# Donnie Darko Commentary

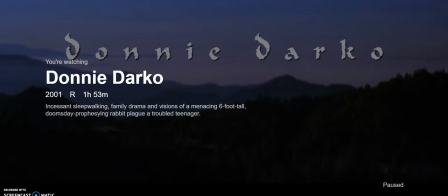0:01 While my last commentary focused on music, I wanted this one to focus more so on the different shots that are in place throughout a movie, and how different camera positions are meant to elicit a certain response from the audience.
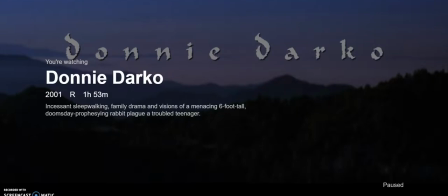0:14 Today I will be talking about Donnie Darko. Donnie Darko has become a bit of a cult classic since its 1999 release. It's one of those movies that you have to watch 3 or 4 times to really understand everything that's going on inside of it and make sure you didn't miss anything.
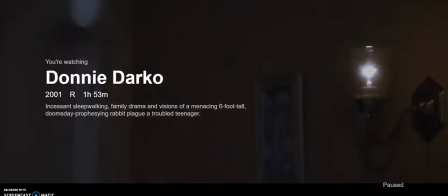0:31 One of the early shots in the movie shows Donnie taking his meds in front of a mirror.
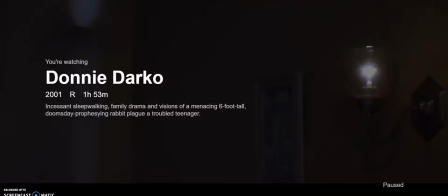0:36 It's not the what that makes the shot interesting, however, it's the how. The camera is in a still position for the duration of this shot. The camera is pointed at the bathroom mirror. Through this mirror, we see Donnie walk up.
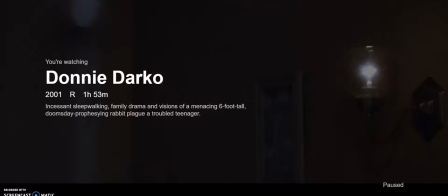0:49 He then opens the mirror, effectively hiding his face from the audience and bringing the focus to the shot to his bottle of pills. After grabbing them, he closes the mirror, again allowing the audience to see his face. While this may not seem like an important detail, Donnie disappearing from the mirror and then reappearing symbolizes a phase transition.
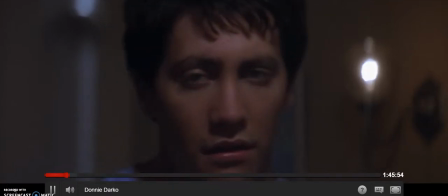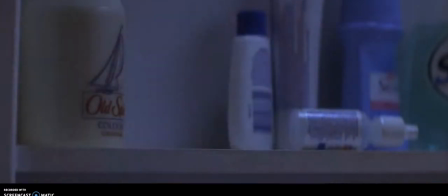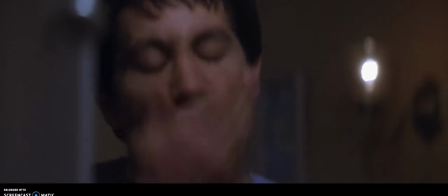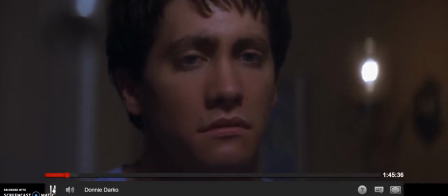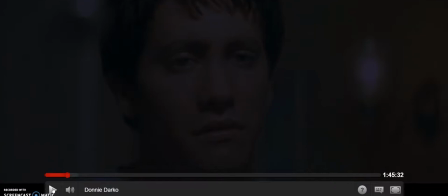1:34 After he takes these pills, he will begin seeing visions of Frank. The mirror in this scene the mirror is used to show that after taking these, he's on a path that he cannot backtrack from, one where he listens to Frank.
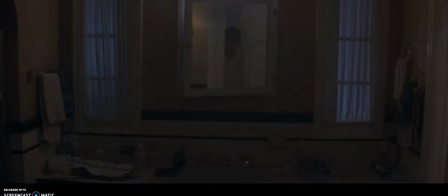1:52 This next scene is the first time, outside of deleted scenes, that Donnie converses and meets with Frank.
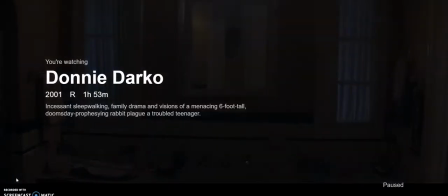1:59 This also happens right after Donnie takes his meds. This shot is framed in a really interesting manner. It might be hard to notice at first, but the door is to the right of the shot. The mirror makes it look as if the door is where the camera is located, but the mirror is open ever so slightly so that its focus is on the door. This keeps Donnie in the shot even when he's not in the shot. His reflection will be no matter what. It is also set up this way so that you do not see Frank immediately. If the mirror were adjusted, you would be able to see Frank initially.
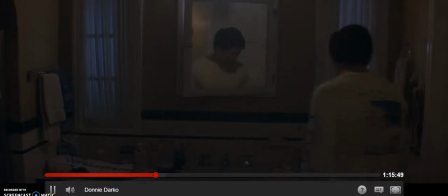Don't worry. You got away with it.
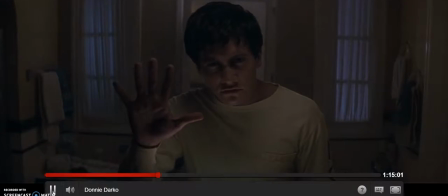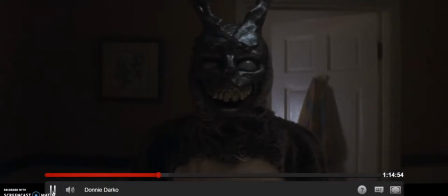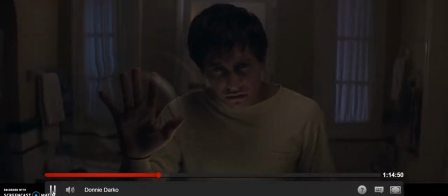3:03 How can you do that? And how? I can do anything I want. So can you. Why do you make me flood the school?
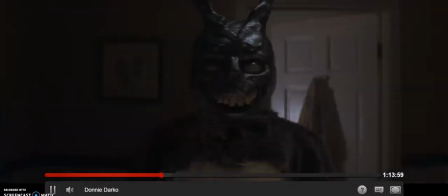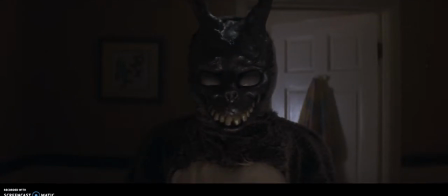3:26 They are in great danger. Where did you come from?
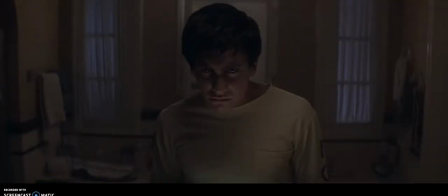3:33 Do you believe in time travel? Who are you talking to?
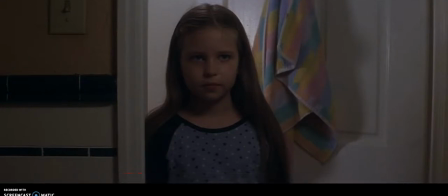3:42 The scene is then stopped before Donnie can receive any answers from Frank about what his future might hold.
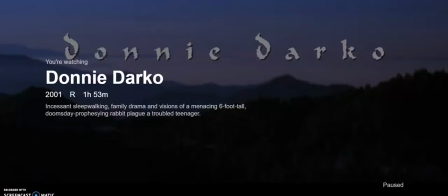3:51 If you've watched Donnie Darko, you know that a major part of it is time-centric, specifically the ability to go through time.